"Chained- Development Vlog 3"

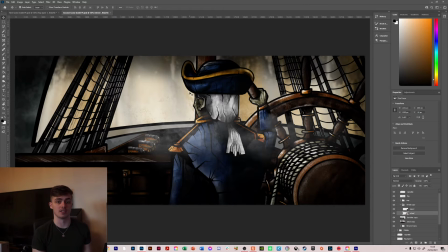Then I got my seals, which I've just taken from the main ship build and just scaled them up and added some texture to them. Built these ropes, built something, but I mean, with what you'll see in the After Effects file is that the stuff beyond the captain is pretty much just filler, because it's like
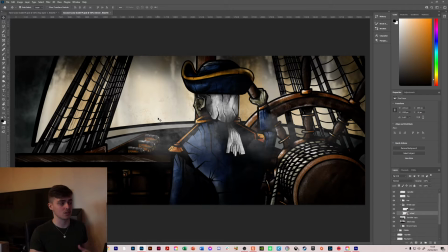depth of field blurred out anyway, just to have that sort of that look. So making it too detailed, making it too full wasn't necessary, just because of the aesthetic that I was going for.
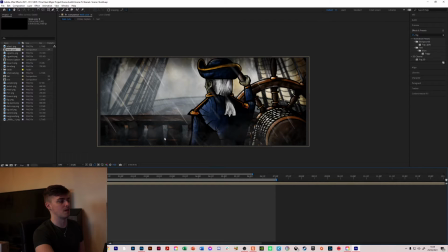So as you can see, whenever you move into the After Effects file, you've got this all blurred out.
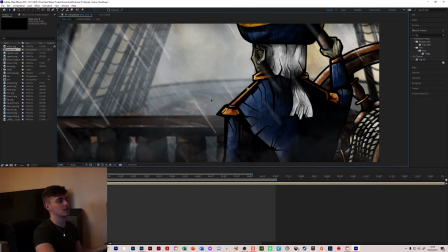You just needed the rough shapes and the rough colors to be there to add to that effect. And the ropes are blurred, the sails are blurred, this is blurred.
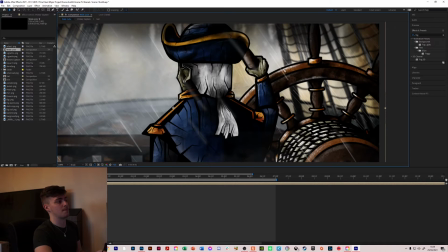So he's the only thing that's really fully in focus. Been discussing with my lecturer just whilst we're on the scene that this
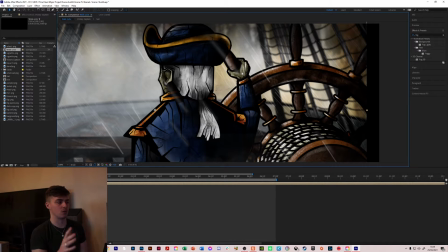hand isn't quite right with the perspective, something's quite wrong, just something not quite right with it. So this is being looked at currently. Well, it's been added to the list of things to look at, the nice to haves further down the line. It's quite a short scene, so you have to be looking quite hard to notice it, but it did stand out initially. So and yeah,
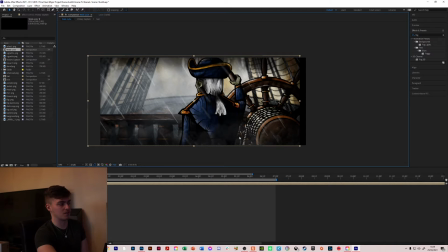again, you can see that the multiple layers of fog, some of them in front of the captain, some of them then beyond, and then filling up the deck space. And then again with the rains, you've got these larger raindrops come down and right in front of the camera, and you got some just beyond the captain, and then you got filler raindrops on the deck,
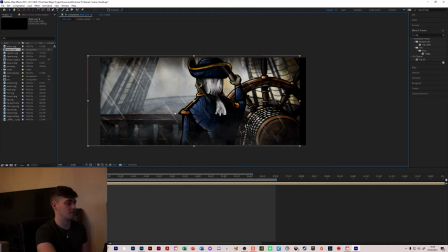just to really sell the effect, you know, make it look busy, make it look like it's in the middle of a storm. So yeah, and then with the basic sort of animation, I'll just play this through the preview. Whenever I play this, this is the full composition. So you can see there's some sort of camera sway in it.
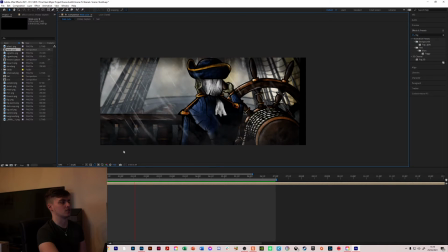You can see there's a vignette layer on the top of it, just because it makes it look a bit more grungy and a bit more dark feeling, which is what I was going for, so that's what I wanted. So you add in this vignette, you can see the fog moving through the scene, you can see the heavier raindrops blurred out in front, and you can see the other layers beyond that.
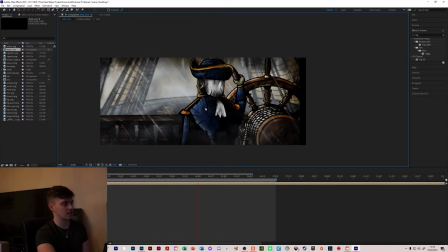You can see the different layers of fog, you can see that the sails have slight, because obviously I was going for that parallax animation, but whenever these scenes are like this, there's not too much movement, it's just creating slight differentiation.
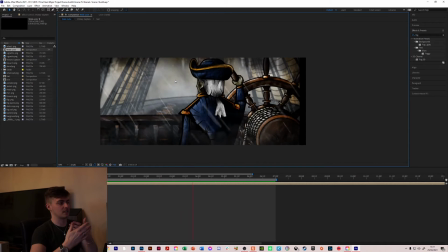So the sails will be tilting slightly differently to the front of the captain will be slightly, you know, it's just, if they have slightly different motion paths and their different depth of field blurs on them, it has a lot of movement, a lot of depth throughout the scene.
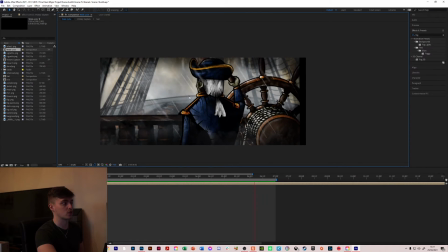So yeah, I think that effect works quite well, and it sells the depth of the animation. So there's some slight turbulent displacement on the sails, which I've used throughout the rest of the animations as well. So as if the light's just shining through.
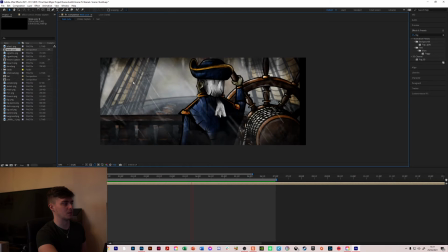It's very hard to see unless you're looking for it, but you will see bits of it go darker and then go lighter again, and it helps with the fog being also with those fog lights in it. It's always that movement and that sort of it being alive. So you can see one effect that I've used quite a lot, because obviously it's used on flags,
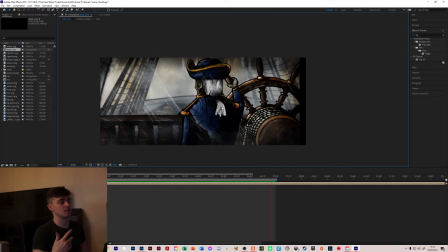it's used on sails, and it's used on items of clothing, is wave warp. So I've used that on his ponytail, just as if the wind's going through it slightly, and then changed up the evolutions so it doesn't continue the same animation in exactly the same pattern every time.
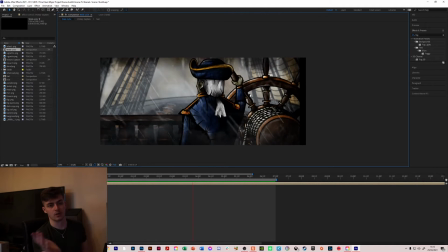And then yeah, slight rotation to the wheel, even though it's just a 2D asset, that slight rotation without having to move the perspective too much gives that full feeling of motion.
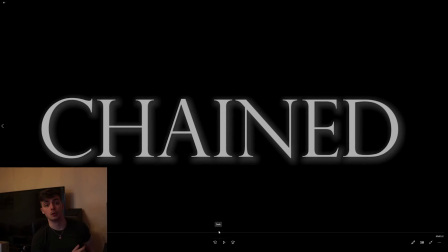So what I'll do now is I'll show you the full current scenes 1 to 6. A lot of placeholders, a lot of things that are being changed, but I'll talk about that after, just to show you where it's at.